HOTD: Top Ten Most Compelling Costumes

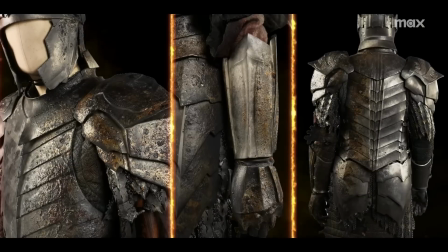Then David, who does specialist jewelry, made some of the chainmail look like it was melted,
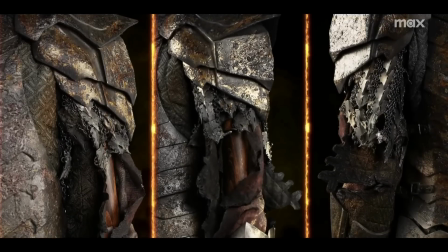trying to make it look as real as possible, like something that had been up in flames.
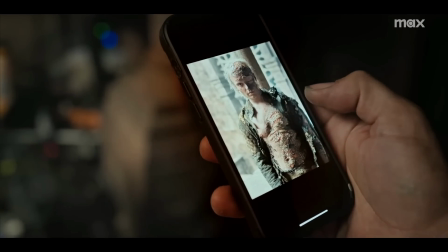Realistically, it is a bit ridiculous in my opinion, because no one could survive such an attack, let alone make it through the night without modern high-tech medical equipment.
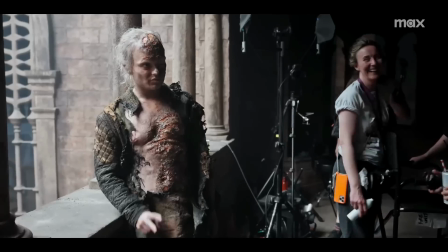But the show has dragons and magic, so who am I to argue with that logic?
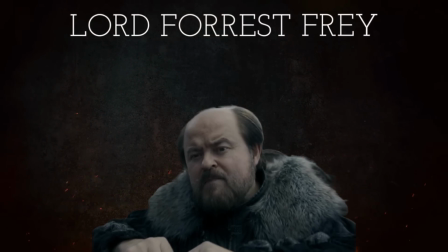Number 9, Lord Forrest Frey. Some audience members might be triggered,
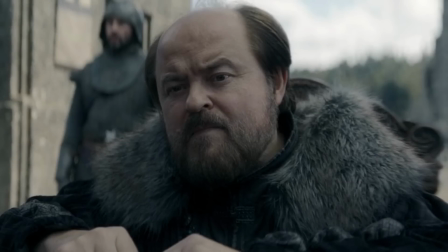recalling that the last visit to the twins in Season 6 of Game of Thrones involved Arya murdering almost the entire male Frey household.
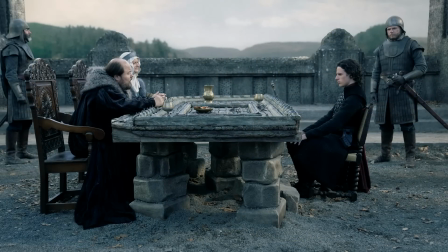One notable change by the House of the Dragon design team is the shift from the muddy brown palette that dominated episodes set at the twins,
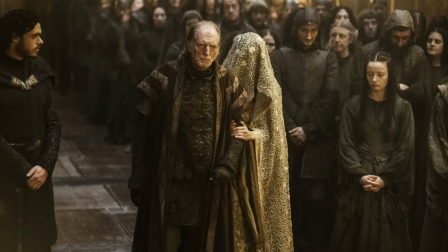like the Red Wedding. Lord Walder Frey, head of House Frey, frequently wore robes and gowns in browns, olive, and gold hues. In contrast, it's a pleasant surprise to see the cool, silvery blue palette now featured,
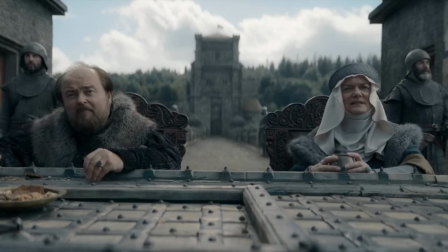reflecting the house sigil of the two blue towers on a silvery gray field. Forrest, representing House Frey,
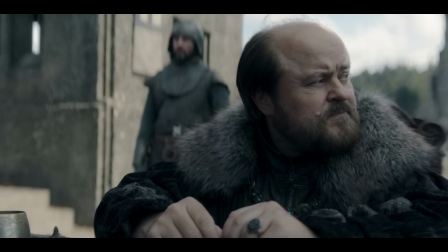wears a gown with metal fasteners at the neck and a crushed velvet overgown trimmed with an oversized fur collar.
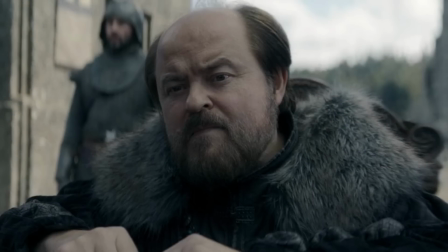This new look is fitting, I think, considering the northern location of the Riverlands and adds to the authenticity, as Alicent mentioned in the Season 2 premiere that summer is well and truly through. Forrest's attire, including his livery and rings, also echoes the style of Simon's costumes at Harrenhal,
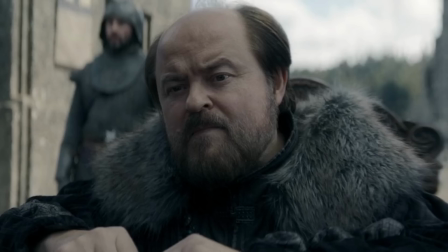another location in the Riverlands, as I reviewed in the previous episode, The Red Dragon and the Gold.
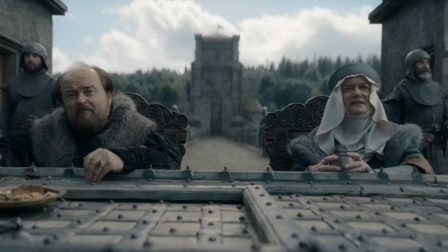As we only get a waist-up look at Forrest in the episode, here's a behind-the-scenes picture of actor Kenneth Collard in full costume.
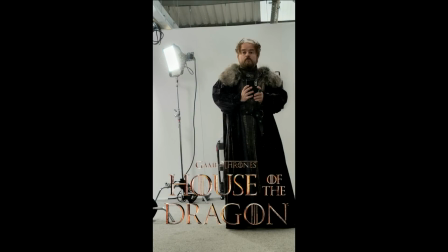Now, I do wonder about his messy hair here, if this was the actor's doing,
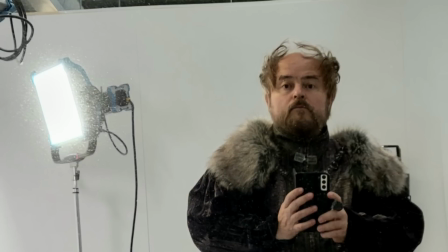or did the hair team change their mind once they got on set and decided to go with a more natural look.
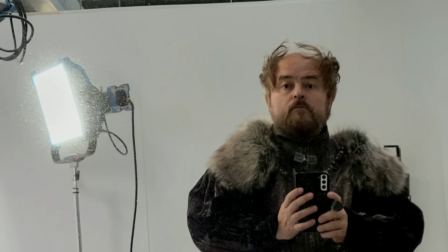Number 8, Alinda Massey hooded coat dress.
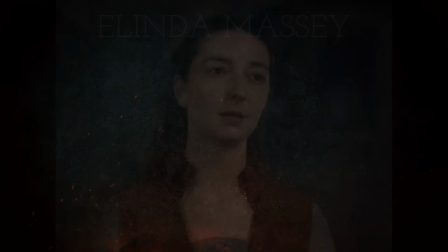Alinda Massey is a noblewoman of House Massey and a lady-in-waiting to Rhaenyra Targaryen.
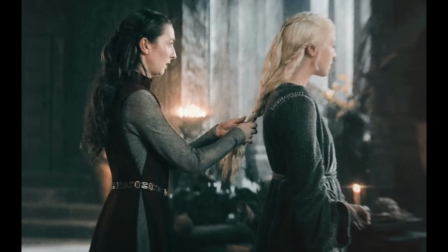Now, a lady-in-waiting or a handmaiden is a woman in the service of a noblewoman of a higher status.
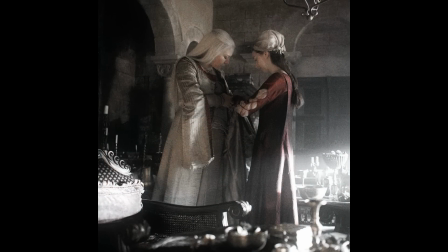Despite Alinda appearing last season, you might not have even have noticed her character because, for some strange reason, they dressed her in a servant's uniform. And you might recall in Game of Thrones that the handmaidens and the court, they often dressed in the fashion set out by the noble houses, such as Cersei Lannister and Marjorie Tyrell.
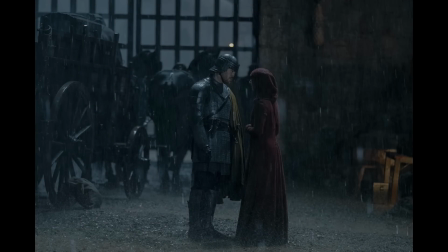So it appears that they have corrected this problem in Season 2. HBO didn't release many pictures of Alinda in this costume, so it's hard to make out the details. From the previous episode, it appears that she is wearing an undergown with a sideless surcoat or tabard over top.
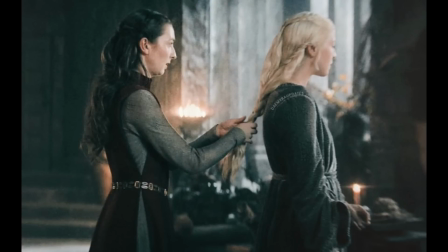An observer on Twitter noticed that Alinda's gown features a crest of her house sigil of a triple spiral in green, red, and blue.
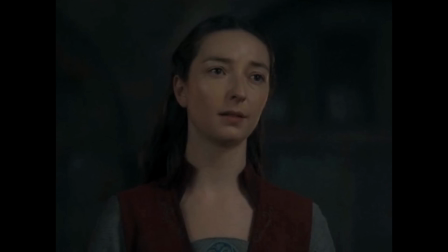And then she adds this dark red hooded coat dress when she's doing a reconnaissance mission for Mysaria and Rhaenyra.
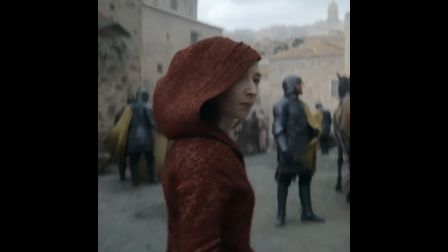Now, I did think it was odd to go with the red, as the small folk tend to dress in earthier colors. But anywho, aside from my thought on the color, I really love it. It has a cut similar to Rhaenyra's coat dress.
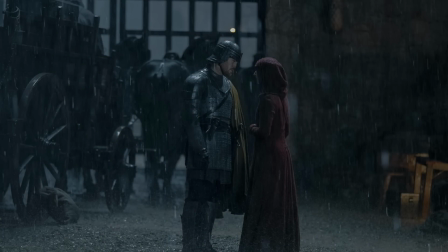It's pretty fitted, and while the hood is quite full, enough to keep her incognito and dry in the rain, it has a nice pleating detail. And the texture of the fabric is pretty interesting too. Hopefully we'll get some better shots in the upcoming episode. Number 7, Jacaerys doublet.
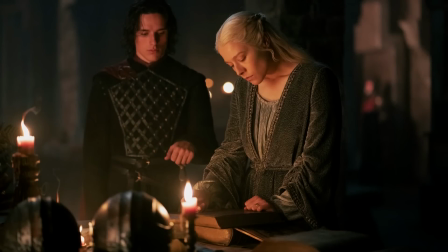Jacaerys' new costume is a bit lower on my list because it's not significantly different from what he wore earlier in the season.
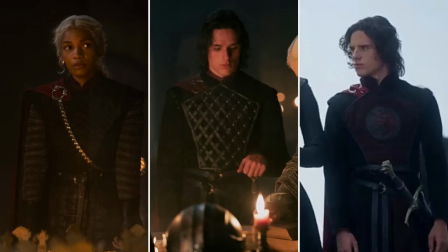In fact, it's nearly the same cut. Now, the bit on the front is called a plastron, which is commonly seen on military jackets.
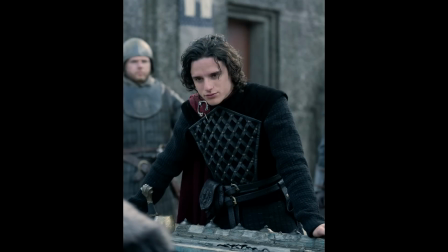Here, I suppose it's meant to suggest some sort of protection, even if it's mostly decorative.